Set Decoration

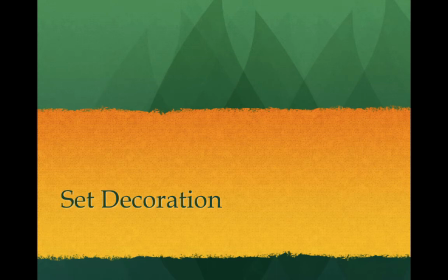[0:00]
This week we're going to begin our exploration of what the art department does on a movie with particular attention paid to the set decorator.
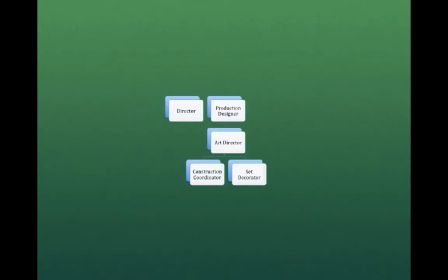[0:07]
If the production designer determines the look of a film after discussing the overall vision with the director, the art director enables the look with scheduling and budgeting and employing the rest of the art department. After the sets have been chosen to be shot either on location or built by the construction crew,
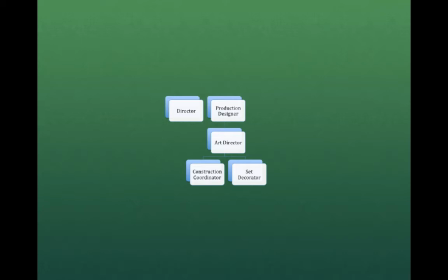[0:22]
the set decorators create the look by adding color, texture, and furnishings. The art department is always way ahead of the rest of the departments. It's because they have to research, design, and build before the shooting company arrives. For a feature, it used to be three to four months or even longer before the shooting started,
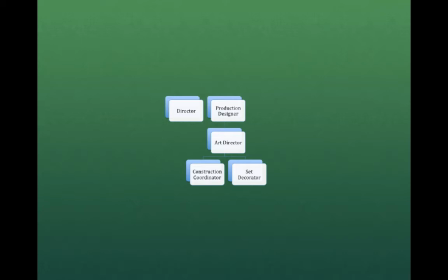[0:41]
but the recent trend is that it's getting shorter and shorter due to the studios trying to push and save money. I put the director and production designer together at the top because they meet before anybody else gets involved in their production process. If you just think of it,
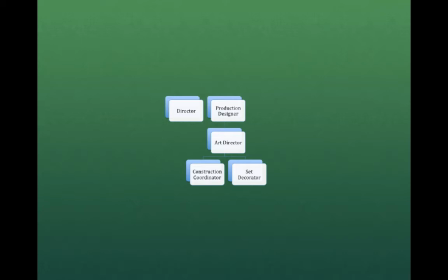[0:57]
locations and cinematographers can't get involved unless they know whether they're shooting on location or in the studio on a set. So early on in the process, the director and production designer get together and they talk and collaborate on coming up with the vision of the movie.
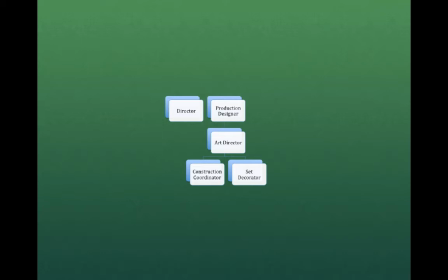[1:14]
Production designers set the design direction and the art director oversees executing design by working with the set designers and construction coordinator. The art director's role is to carry out with the production designer once,
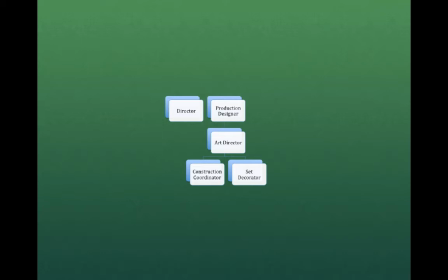[1:27]
to delegate and work with the set designers and supervise all designs and construction department activities, as well as being responsible for scheduling and budgeting. The production designer is always busy talking with the director and the producers, checking locations, talking with the other department heads, such as special effects.
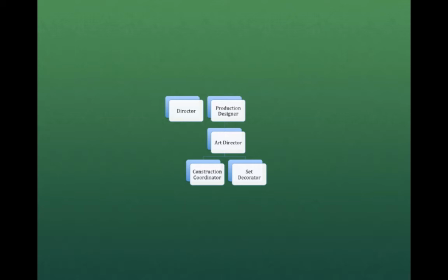[1:46]
The art director is in charge of carrying out production designer's vision, making sure it gets designed and built, and that nothing falls through the cracks. however today the art director has become far more like a project manager dealing mainly with scheduling and budgeting so it falls on the set
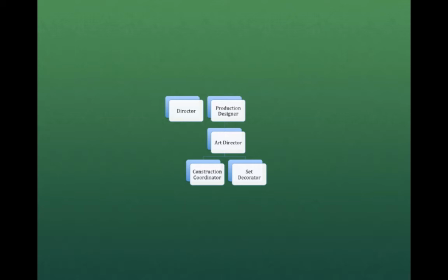[2:02]
decorator to be more creative and supplying the look and feel of what they're building going
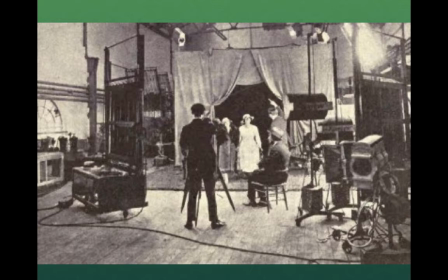[2:10]
back at the beginning of film you can imagine that because it was so new most of the sets were designed like they were part of the theater so you can imagine if you just took away the proscenium stage and put it inside a studio.
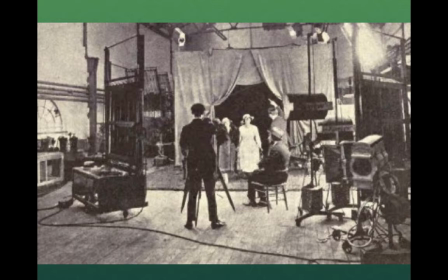[2:24]
That's how they were designed. And they had to have particular attention to adding lots of light because the technology wasn't sophisticated enough, the film wasn't fast enough to really shoot without a lot of light.
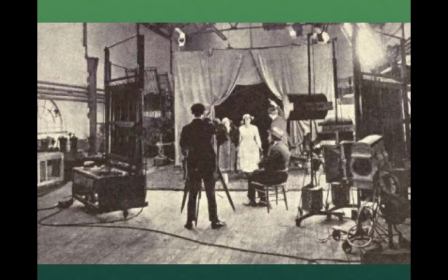[2:35]
So the sets were pretty primitive speaking and also mostly done on location where there's a lot more sunlight.
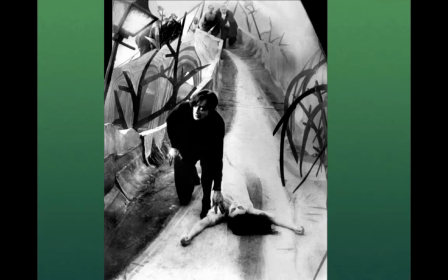[2:46]
In the early 20s, German expressionism became the look as far as avant-garde ideas in film, and it's because the sets were almost as dramatic as the action on the film.
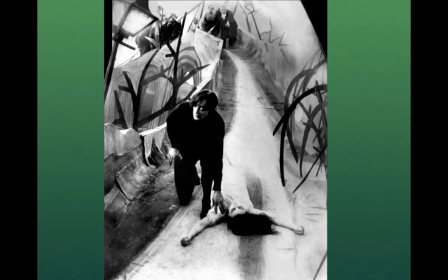[3:03]
So here we see the cabinet of Dr. Caligari, how involving the sets are, how dramatic the sets are, the exaggerated shadows, the sharp edges.
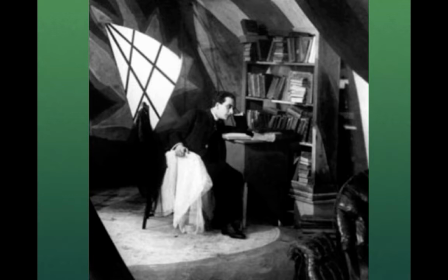[3:14]
And the cabinet of Dr. Caligari set the trend for more experimentation and creativity in developing and designing sets. As you can see here, just the light alone coming through the window, the shape of the window, it became another character in the drama of making movies.
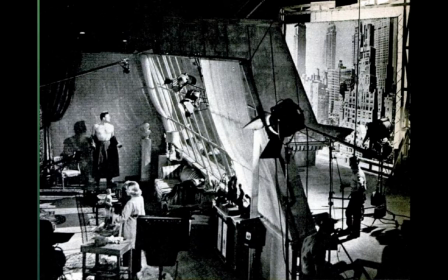[3:31]
As time went on, technology improved, then things became more realistic in the art department and you could put photos in the background, matte shots, they could fill out the sets, they didn't have to have as much light,
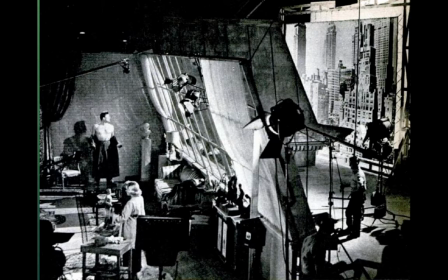[3:45]
the lamps were more intense, and so the art department got more sophisticated, more realistic, and into more believability of the film.